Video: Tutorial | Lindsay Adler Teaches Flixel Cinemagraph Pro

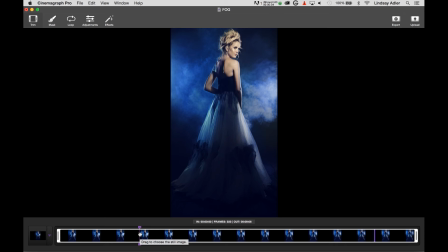[32:52]
However, if you only wanted to use Photoshop just to do a little bit of toning and color correction, you could do that as well. What I really want to do is I really want to play around with loop.
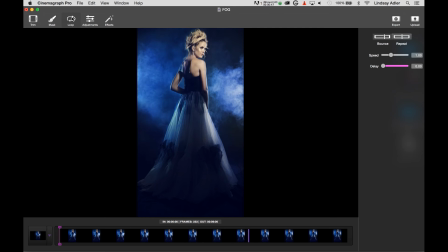[33:06]
Because by default, if I just export as a video from Photoshop, there's not really a good looping option. What I want to do is I want to be able to make this fog look realistic. And right now it is set as a bounce loop, which is usually my go-to when I'm doing cinemagraphs,
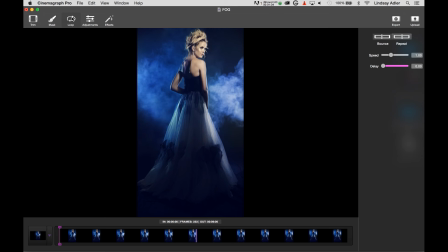[33:23]
where it'll play to the very end and then play back in reverse. But it doesn't really look believable with the fog. I want to try something different. It doesn't look really like it makes sense to have the fog suck back in.
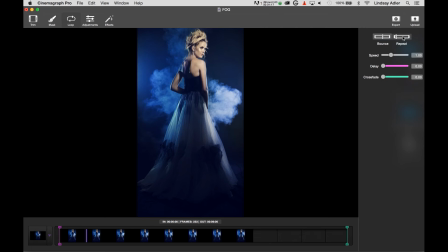[33:35]
So instead of a bounce loop, I'm going to try a repeat. And what it's going to do is it's going to play to the end and start over again. But if you watch it as is, what happens is there's going to be a pretty drastic jump. So this is why Cinemagraph Pro has an option for a crossfade.
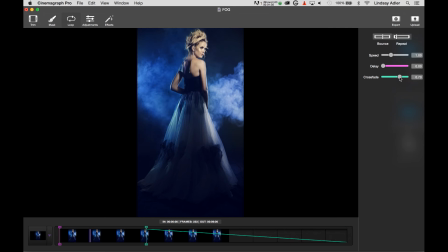[33:54]
I can do a very slow crossfade that's going to fade the two clips together once it starts again, so it'll give me a more realistic blend. And the longer the crossfade, the smoother it's going to be, the more believable it's going to be.
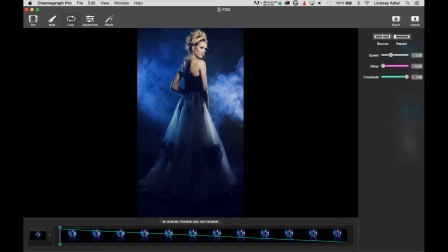[34:11]
So I think that looks great. So even if I could achieve this in Photoshop easily, which it is actually quite challenging to do, the really important part now is how I share my files, because I'm going to be able to export this as a video that plays multiple times as an animated GIF,
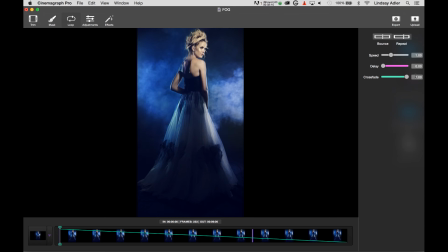[34:29]
or upload via Cinemagraph Pro so that I can show it as a high quality Cinemagraph file. In the past, cinemagraphs were saved and shared through GIF files, and these were repeated images that you've probably seen for those like repeated cat videos and whatnot, and traditionally this was the same way that you would share a cinemagraph. GIFs, however, have two major problems. And first, they have very limited colors. Even the bigger GIF files only have 256 colors, which is going to destroy any image with rich color palette. And next, GIF files are extremely large and slow to load. And when you embed them on a page, they can cause load times to come to a halt. This is not ideal when you're trying to showcase your images or encourage people to engage with your page. For this reason, a company called Flixel invented their technology that allows you to create high-resolution images, high-resolution cinemagraphs with millions of colors. When you upload to their server, you are given an embed code that you can share on social media, share on blogs, much like you would with a YouTube video. And these cinemagraphs load quickly and give you incredible detail and beautiful color. These higher resolution cinemagraphs can be a great showcase on your website, on Instagram, on Facebook, on a blog, and it really shows your photographic talents.
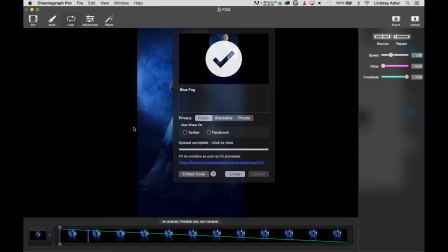[35:45]
All right, so once the file has been uploaded, I'm able to have an embed code. And this embed code is going to be something that will allow me to share my cinemagraph with beautiful color, beautiful detail on blogs and websites, and it's going to make it so it loads instantly. And it's going to have all this information without bogging down my site, without slowing it down.
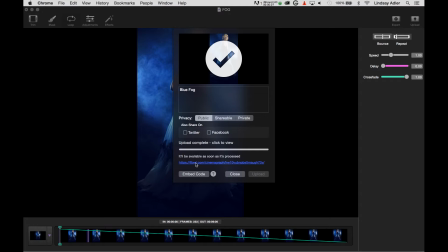[36:05]
And so let's take a look at what the Cinemagraph looks like and where I can actually view this.
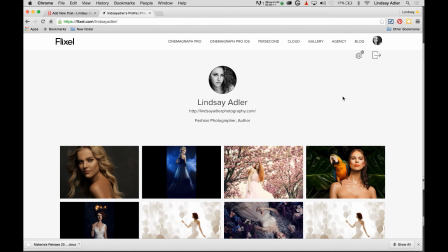[36:12]
Here I am at Flixel.com and I'm signed into the back end into my account.
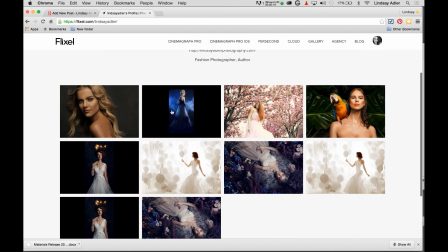[36:16]
And as you can see, the two cinemagraphs that I've uploaded are now visible in my account.
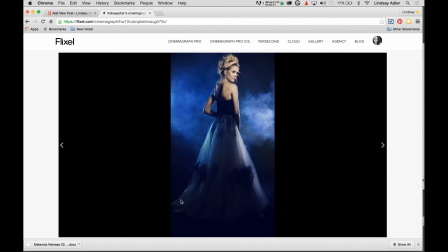[36:21]
And I can click on them to view them in full color, large screen, which is beautiful.
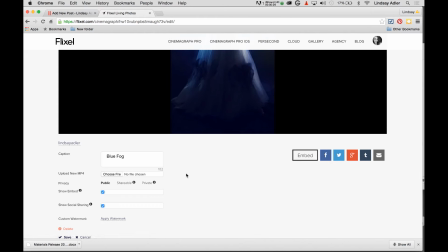[36:26]
And then I can edit the permissions, so I can decide if I'm going to change the privacy,
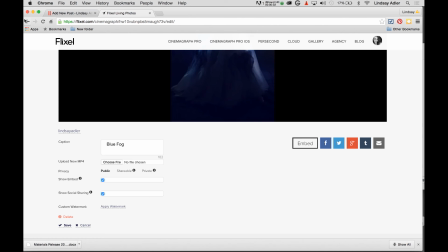[36:31]
or I can get the embed code, which is exactly what I want to do. So let's go ahead and grab the embed code over here.
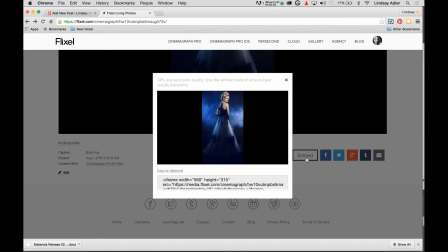[36:38]
Now, if you've ever worked with sharing YouTube videos on a blog or on a website, it's the exact same concept. So if I copy to clipboard, it's going to copy this code,
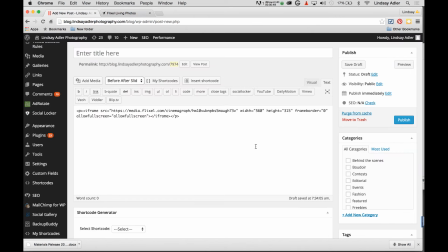[36:48]
and then I can quickly and easily share this code right here in WordPress.
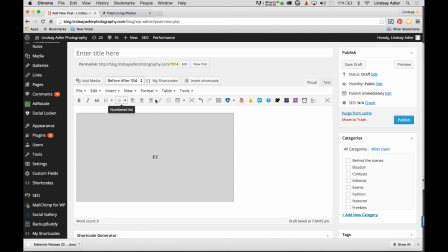[36:55]
And it's going to allow me to see that file. So right now, this is just in the back end, but when I preview, this is what I'm going to see.